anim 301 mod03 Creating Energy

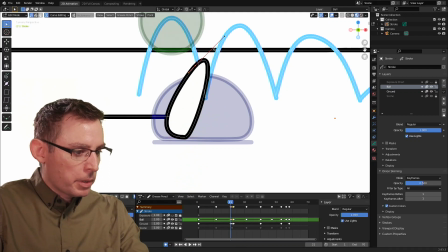Maybe I get rid of this one too. There we go. So I got one up here at the top. Let's flatten it out.
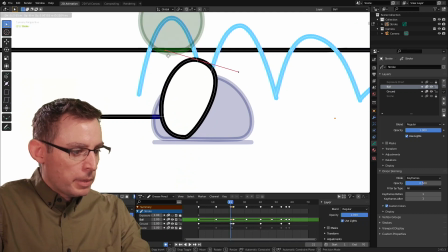Make the handles a little bit bigger. And we're going to do the exact opposite of what we had before.
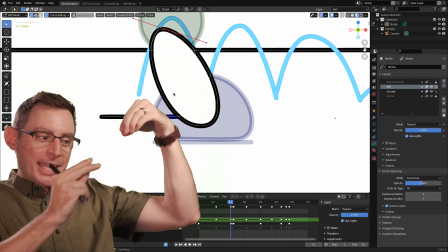Yeah, see how I'm stretching it out? It almost looks like it's anticipating its landing now, which is very cool.
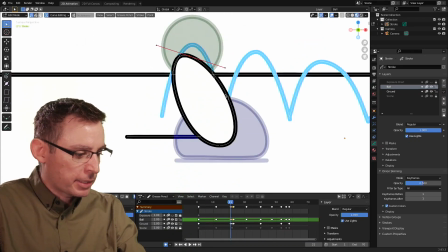Very cool. Excuse me, I tumbled on accident. Here we go. Okay, let's get in here.
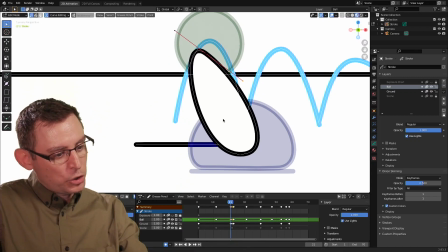I like that shape. That's a cool shape because it looks like it's bigger down here at the bottom and it's shrinking as if the gravity is forcing it back into a small little spike down there at the end.
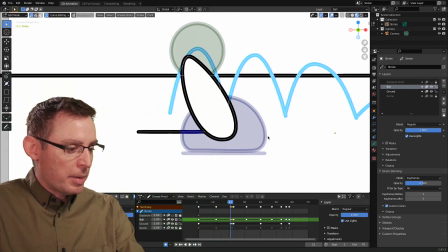Okay, let's play the animation and see what we get.
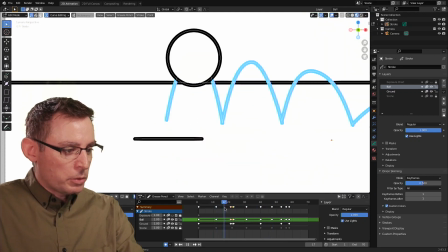Yeah, it's quick, but it really does create this wonderful illusion of stretch and then squash.
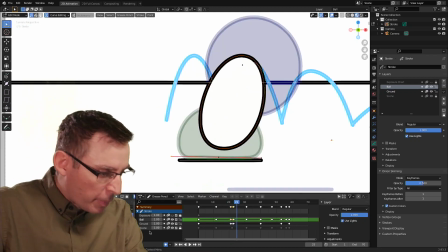I'm going to turn off my ground layer.
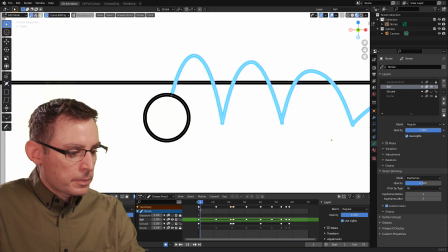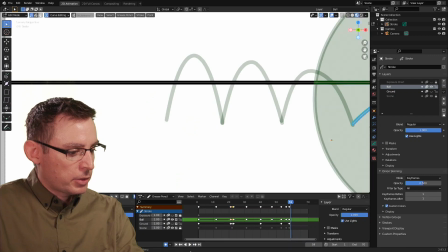Playing it backwards right now on accident. Let's try this again. Play it forwards.
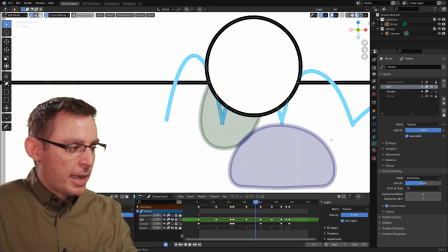Yeah, once I have the animation all flushed out and timed out, I think it's really going to give us this wonderful sense that this character,
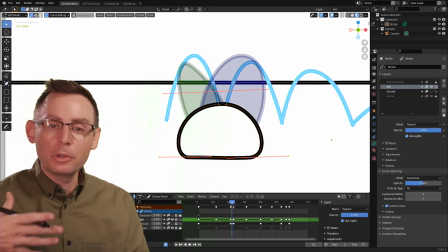or this ball, is a character and it's choosing to deform and jump and energetically move around inside of our scene.
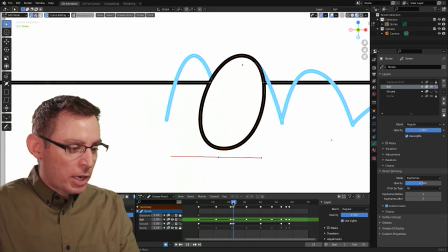We got our squash, and then we also have our stretch.